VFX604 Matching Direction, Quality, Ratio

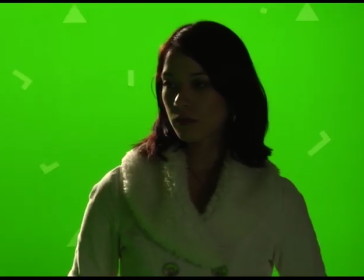(4:14)
Although it's of course fine to do a backlight if you would have done it anyway on a real location.
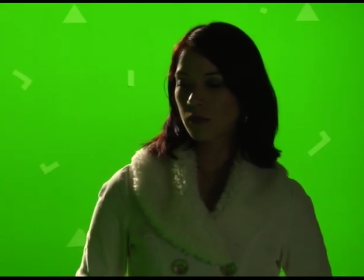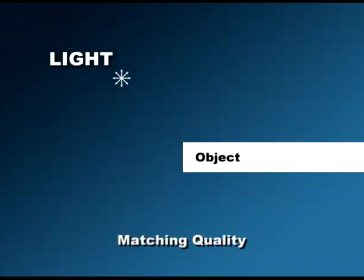(4:24)
Moving on to the quality of the light, by that we mean whether the light is hard or soft.
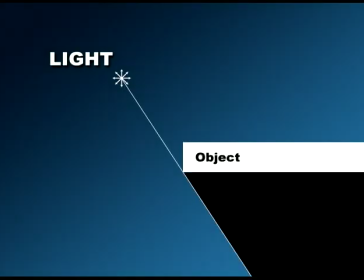(4:31)
Hard lights emanate from a single point, like the sun or a street light, causing a hard shadow.
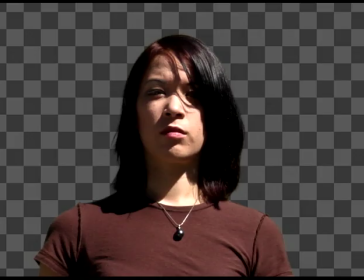(4:41)
Hard lights are the least beautiful because even skin blemishes cast a shadow. So hard light is usually something you do to either get a chiseled masculine look or simply because you're trying to copy sunlight.
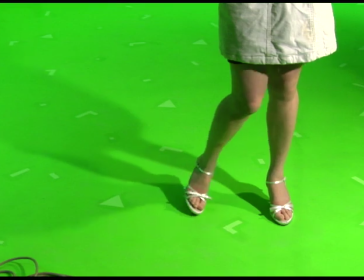(4:57)
Hard lights are also limited to a single source.
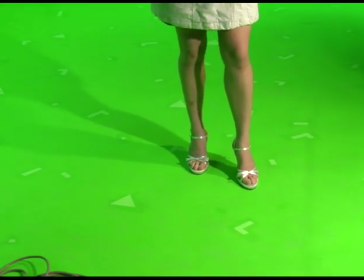(5:02)
because multiple lights cast multiple hard shadows that are a dead giveaway you're on a soundstage.
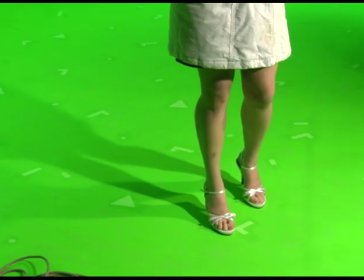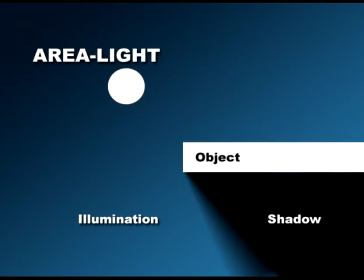(5:12)
Soft lights are soft because they're physically larger, so the shadow is more undefined.
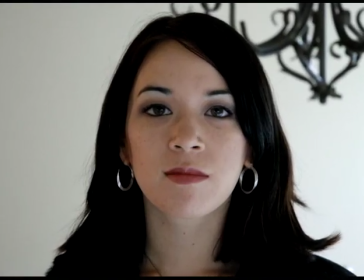(5:22)
Since the light is coming from many directions, no small bump can cast a shadow, making skin appear softer.
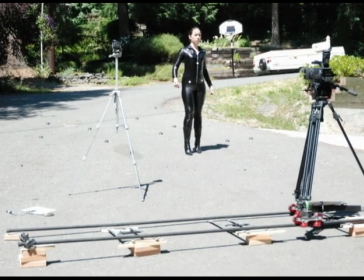(5:33)
The easiest way to detect light softness in a background plate is to look at the shadows,
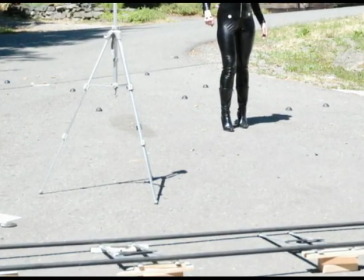(5:39)
whether they're hard or soft.
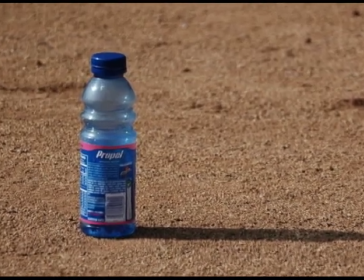(5:48)
You can also look at specular highlights. If the object has one, there's a hard light somewhere.
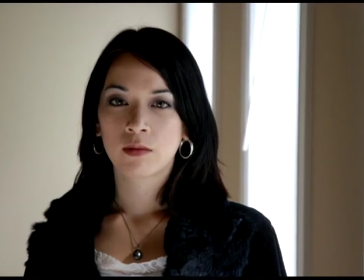(6:00)
Most indoor light is very soft with a bias towards window sides and light fixtures.
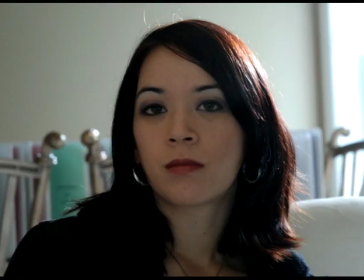(6:09)
But the same as you often do rims in regular shooting, even indoor where they're totally unmotivated.
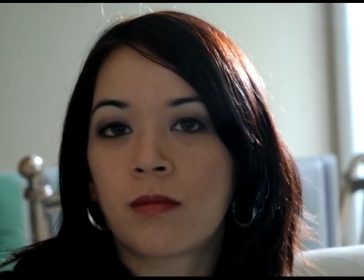(6:16)
It's totally okay to do them if it works for you creatively.
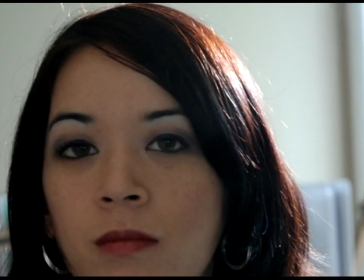(6:21)
When we said before not to do backlighting, we only meant not to do them to help with the keying.
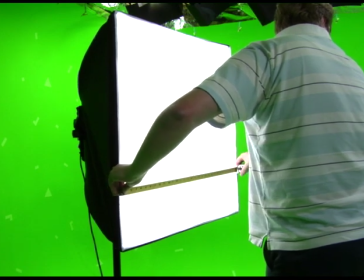(6:31)
When copying soft light, we're not trying to literally measure out the size of light sources to nail an exact softness.
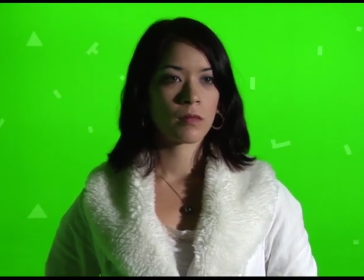(6:41)
All that matters is whether the light is hard, medium,
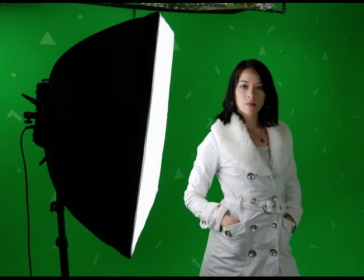(6:48)
soft, or very soft.
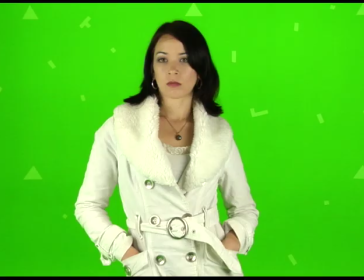(6:54)
The eye can't tell much more than 3 or 4 grades of softness.
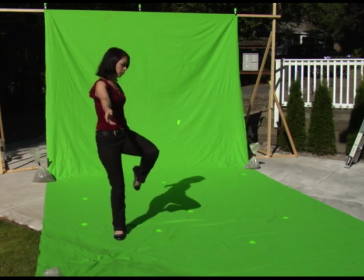(7:04)
Matching sunlight is much more difficult. And you have to know that indoor sunlight will never look completely like real sunlight no matter how much your DP tries to convince you.
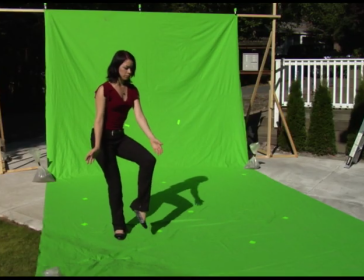(7:15)
So consider outdoor green screen for anything that takes place in sunlight.
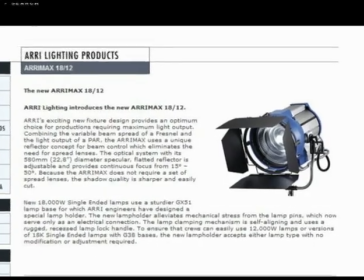(7:23)
If you want to try your hand at indoor sunlight, these are the goals.
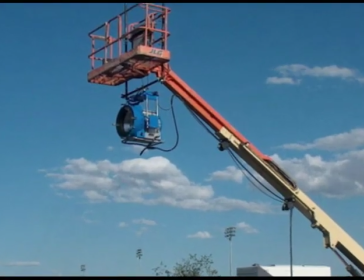(7:30)
First of all, you need a point light, meaning a single extremely powerful light like an 18K HMI.
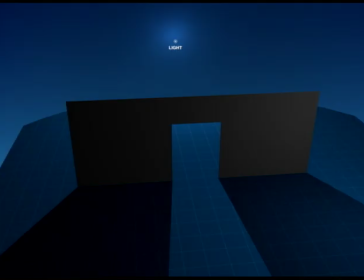(7:40)
You want it to be as far away from the actors as possible because it makes the light rays more parallel like sunlight.
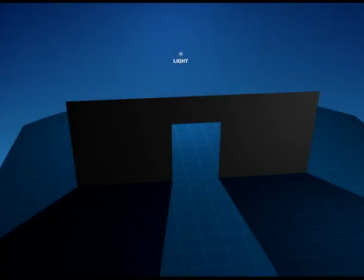(7:48)
If the light is too close, you get warped shadows.
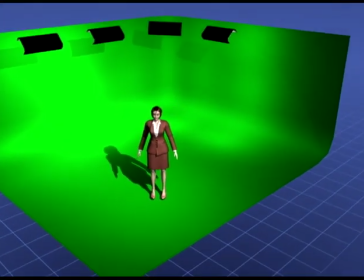(7:55)
Ideally, you want a stage with a high roof, so you can hang this single point light all the way up here.
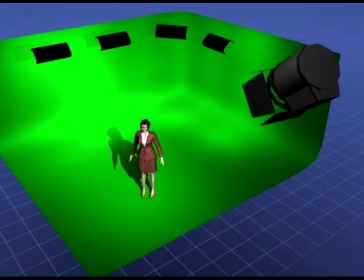(8:05)
But such a stage is hard to find, so you need to bring the light down here, forcing a light angle like morning or late afternoon.
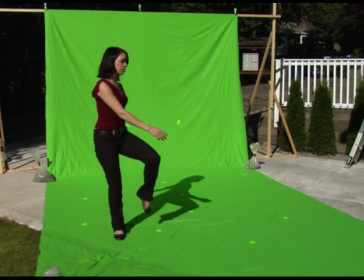(8:19)
So in practice, if you can trust the weather, you're much better off simply shooting it outdoors where the lighting is free.
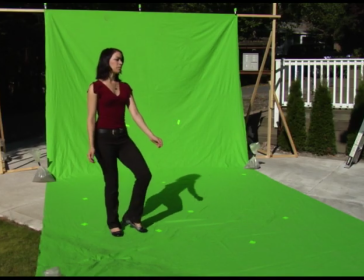(8:28)
On the downside, if you're extracting shadows, you have to plan your wide shots for the time of day where the shadows have the right length.
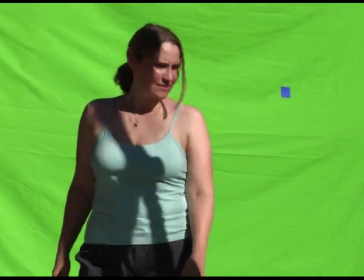(8:39)
It's much easier to fake a different time of day in closer shots.
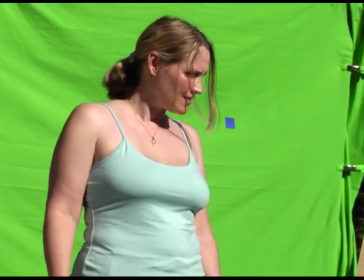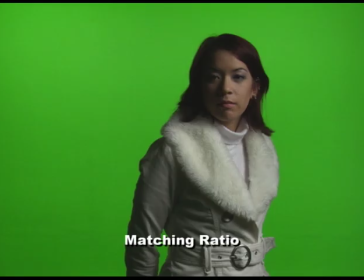(8:49)
Finally, we need to match the ratio, which is the difference between the key side and the fill side, which can be very big, like a 6-stop difference,
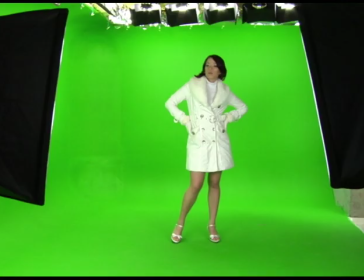(9:01)
or very small, like a 1-stop difference.
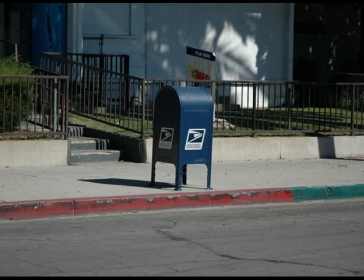(9:08)
These have to be the same as in the background plate because it's a dead giveaway if the ratios don't match.
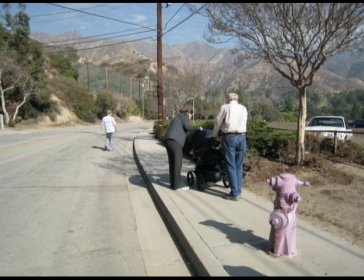(9:17)
All you have to do is eyeball the difference in the background plate and match it.
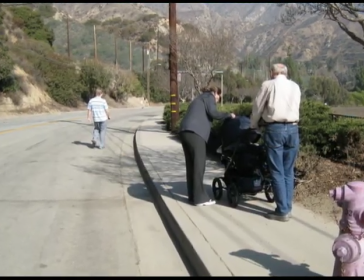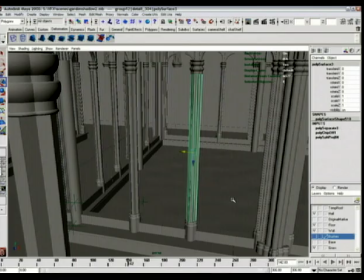(9:27)
If you're matching a 3D set that hasn't yet been lit, you'll again have to make a decision that the 3D people will have to follow.
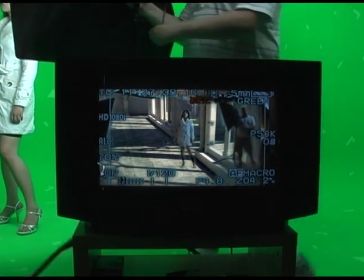(9:38)
On-set compositing can be a great educator when it comes to ratio.
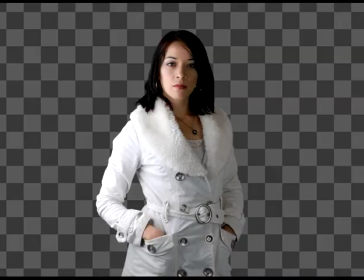(9:45)
But the most important part is that you do some sort of ratio,
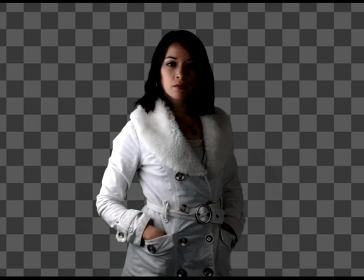(9:50)
because then the compositor can increase it by working the contrast button, or decrease it.
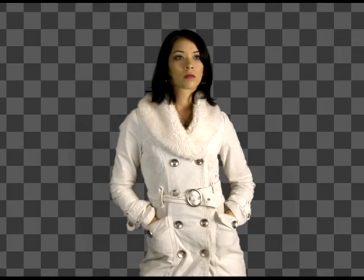(10:01)
This is an important point because a mistake most DPs make is to not shoot with enough ratio. And then the compositor doesn't have anything to pull contrast from. We just end up torturing the image.
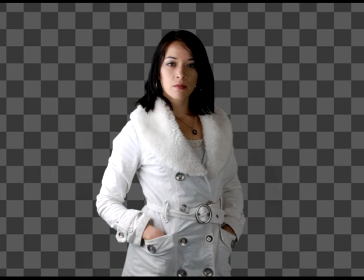(10:18)
So always make sure to do at least 3 stops of ratio to give the compositor something to play with.
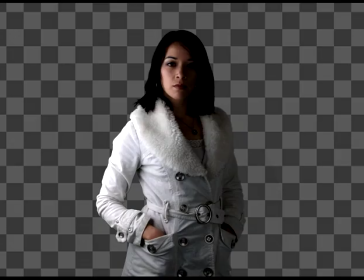(10:25)
Unless the goal is completely flat lighting.
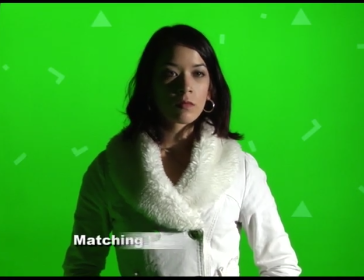(10:33)
There's one more thing to match, which is the color temperature, but this is a little harder. As a general rule, you should shoot things clean.
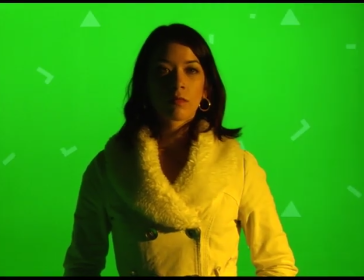(10:45)
So even if something is supposed to be very reddish or very bluish in the final composite,
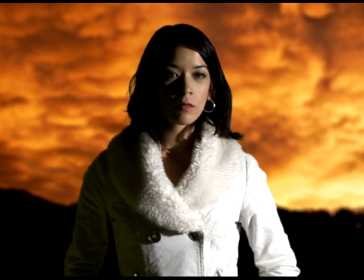(10:52)
you get a better recording and a better key by shooting it clean, and then color correcting it in post.
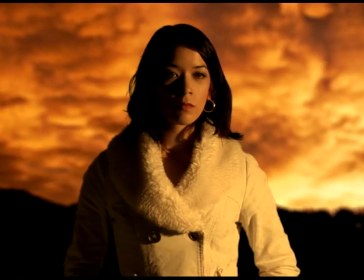(11:02)
That makes it hard to use on-set compositing because doing it right will look wrong, but it's much better for quality.
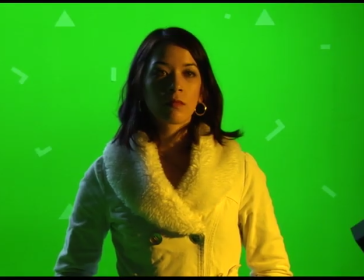(11:13)
However, there are 2 situations where you want to shoot in the final light. The first is if you have multiple color temperatures, like if you have a yellowish key light with a bluish rim. You have no choice but to shoot that as it'll appear.
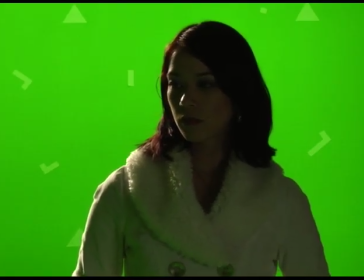(11:36)
Secondly, if you're doing a night shot with a rim, but you shoot it at normal light levels,
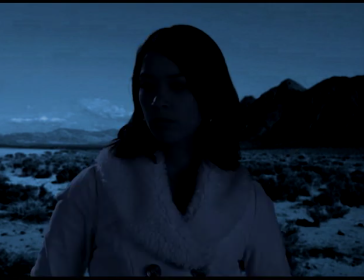(11:45)
when you print it down, you also print down the rim, turning it gray.
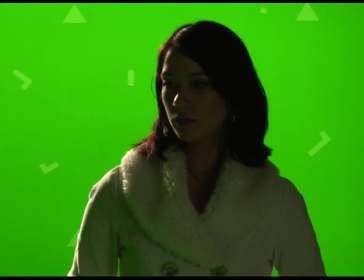(11:53)
The only way to have the rim properly exposed is to shoot the actor dark as she will appear. And then we're much more realistic in the composite.